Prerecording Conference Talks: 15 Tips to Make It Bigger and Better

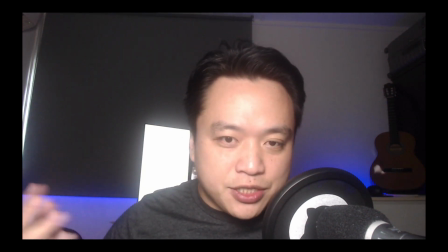[4:10]
This is even better. Basically, make sure you have a diffuse light shone on your face. This is what it looks like when light is shone directly at me.
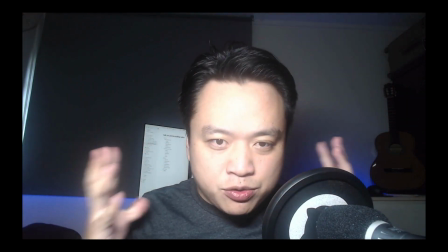[4:17]
So my face is too bright and too light.
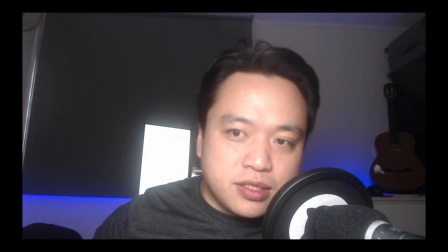[4:20]
I'm bouncing it off of a white surface, so it's more diffuse, and that creates softer lighting.
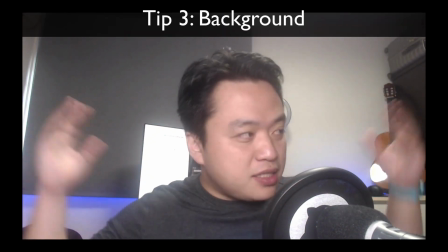[4:26]
Tip number 3 is about backgrounds. This is okay. It's not the best.
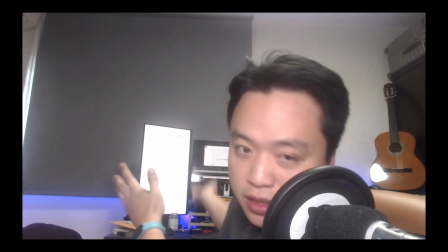[4:32]
It's not terrible. But look at the screen. Let's change that. And look at that guitar.
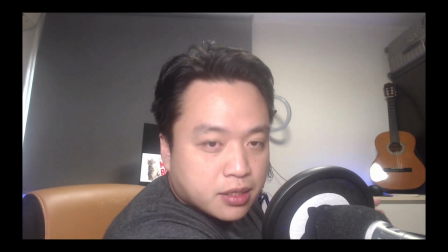[4:38]
Basically, it's nice to have something simple in the background that represents your personality but doesn't distract from your overall talk.
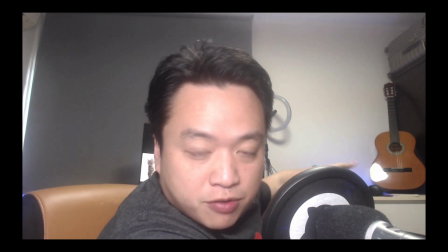[4:44]
It's nice to have sometimes books or a bookshelf. I just don't have it in my apartment, and that's okay.
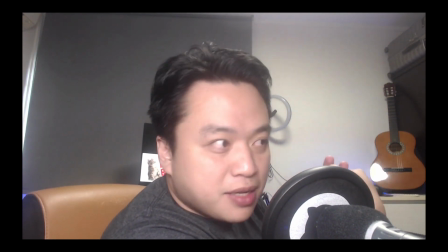[4:49]
And we all operate under constraints. Mine is I'm living with my parents during COVID. Tip number 4. Let's talk about the camera. What you're looking at right now is an external web camera. It's not a mirrorless DSLR like some people buy. This one only costs about $100 to $200. And this is the kind of quality you get from a typical MacBook Pro inbuilt camera that you get with the laptop. So you can compare the quality between this one that you're seeing right now, as well as the professional standalone camera. From everything that I read from experts, laptop manufacturers always cheap out on the built-in camera. So it behooves you to buy one of these, or if you really want to upgrade to something with DSLR, be my guest, but that's too expensive for me. Tip number 5 is the microphone, and this is maybe the most important one out of this entire section, because you can listen to a video with bad video, but you cannot listen to a video with bad audio. And so you may have noticed that I had varying audio quality in the previous sections, and that was actually not intentional. That was probably a demonstration of the different types of audio quality. There was a lot of noise, in some of the previous sections, and that was because I was recording from my MacBook microphone.
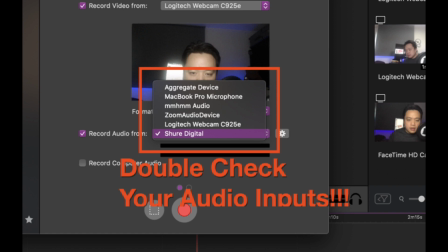[6:01]
And that's spinning up the fan according next to the MacBook. Here's an example of me recording right now, accidentally recording with the MacBook Pro microphone instead of the one that I have right in front of my face because I didn't check the settings. This I have right here is a Shure MB70, I think, microphone that was sent to me by the egghead.io team. I think generally you want to have your microphone as close to your voice as possible so you can pick up the most quality. But I like to have it a little bit off so that when I say P's and anything with plosives, I don't speak it directly and have p and pops into the audio. One of the problems with fixed microphones is that the audio levels are going to vary based on where you are physically. Like if I start speaking here, or if I start off in a slightly different position, I'm going to sound different. So you might actually want to get one of these lavalier microphones that are clip-on to your shirt, so it's the same distance wherever you go. I don't tend to move a lot, and I've trained myself to not move a lot, so I don't actually use these, but it's a good tip and it might help some people.
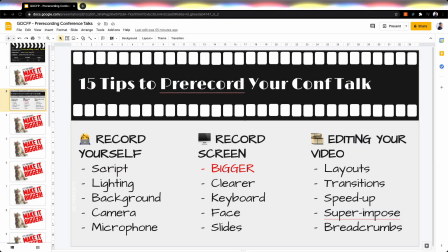[7:01]
Okay, so that was the first section about recording yourself, which is we covered script, lighting, background, camera, and microphone. And now we're going to talk about the second part, which is recording your screen. And obviously the first tip is to make it bigger, make everything bigger.
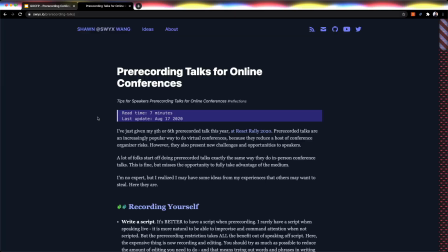[7:16]
I cannot stress this enough. Let's look at something that's typical on the screen if you do not optimize it.
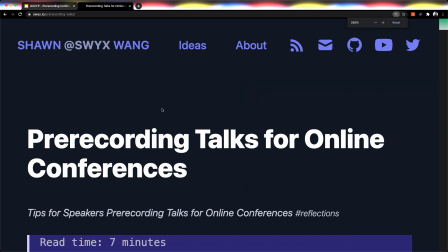[7:21]
And you know the keyboard shortcuts to making things bigger, right? So try to do your readers the favor of make everything bigger.
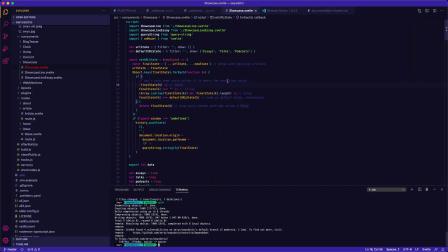[7:28]
This also applies to code. This is the font size at which I typically code for my own work.
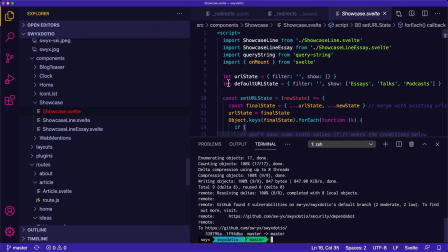[7:33]
But you may also wish to make this a lot bigger so that your
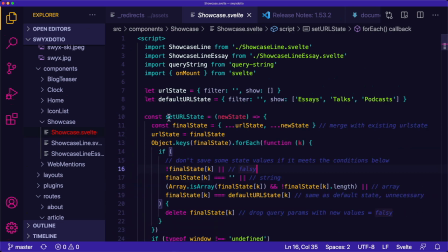[7:37]
readers and viewers can actually see what the hell it is you're trying to view.
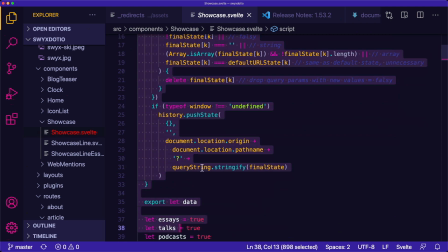[7:42]
Try to make everything fit within one window. So here, I don't quite fit everything within one window, so I'm going to minimize it, and then now everything fits.
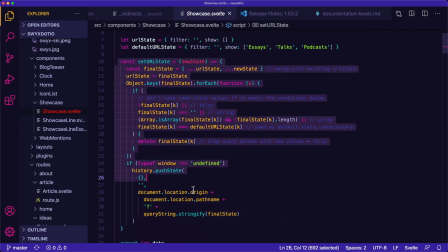[7:50]
So this minimizes the amount of scrolling. Scrolling is very distracting for viewers. You want to just have everything in one screen and no more than that.
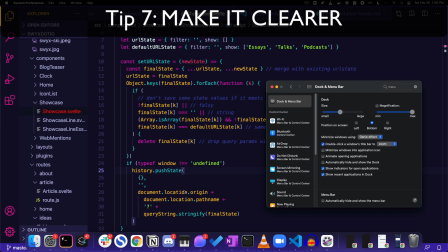[7:58]
Tip number 7, make everything clearer. There's a lot going on this screen, and this is a normal screen for a lot of developers,
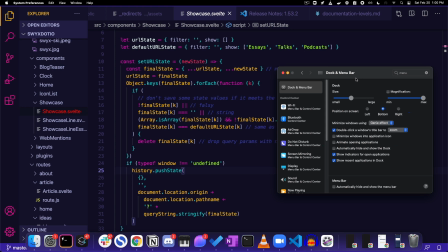[8:05]
where we can reduce the amount of distraction for our viewers and actually improve ourselves and make things easier for us to edit when the time comes. So the first thing to do is to set your dock to auto hide. So this just goes away.
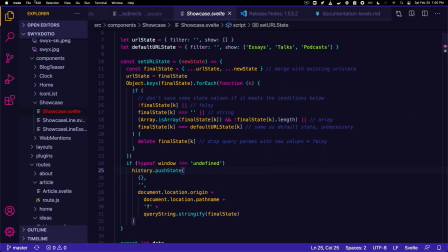[8:17]
The second thing to do is look at this menu bar.